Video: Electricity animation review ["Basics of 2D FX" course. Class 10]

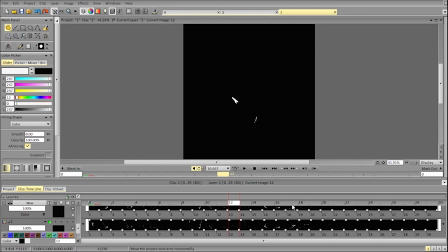Potentially that works. It's the original version.
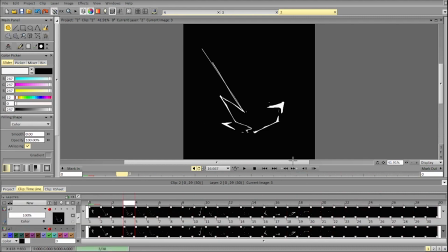Yeah, any of that can do. The left beat seems a bit distracting, definitely.
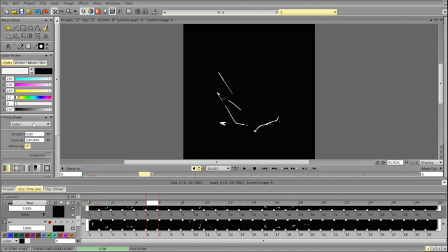But aside from that, it's totally okay.
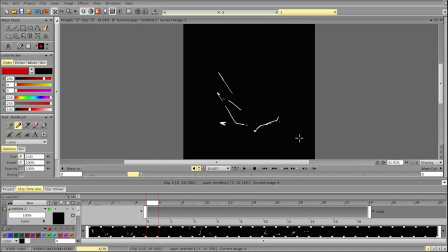So aside from this one, it works fine. You can add more acceleration for that beat, or more form change for this part, and then it will focus the attention more on the head.
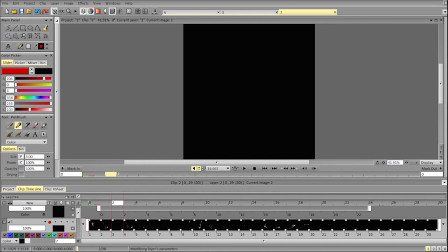So I tried doing that, and you can do it.
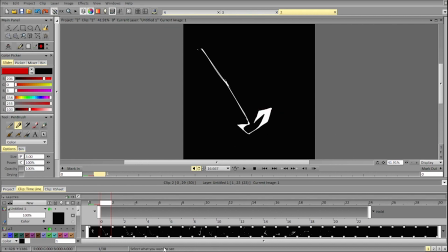It's kind of opening up a bit, or it can go in the other direction. It doesn't really matter much. It's just about having a faster change to focus attention.
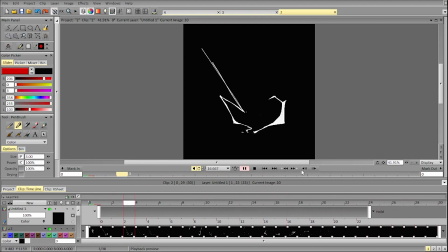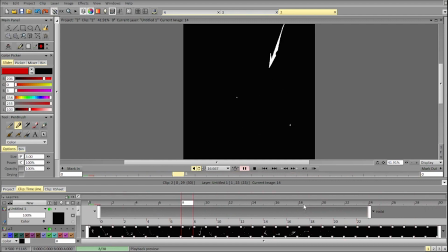You can also increase the delay between the first hit and this one by a frame or two, so that they can read separately. So that's it.
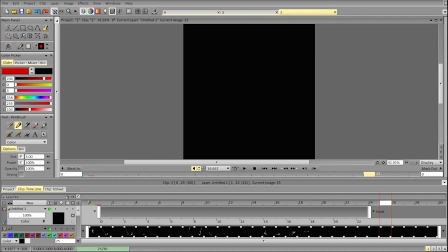Wish you good luck with your animations. We only have a week and a half, I guess, so you definitely have the time to finish all the remaining stuff, composite it, and create a great presentation. Bye bye.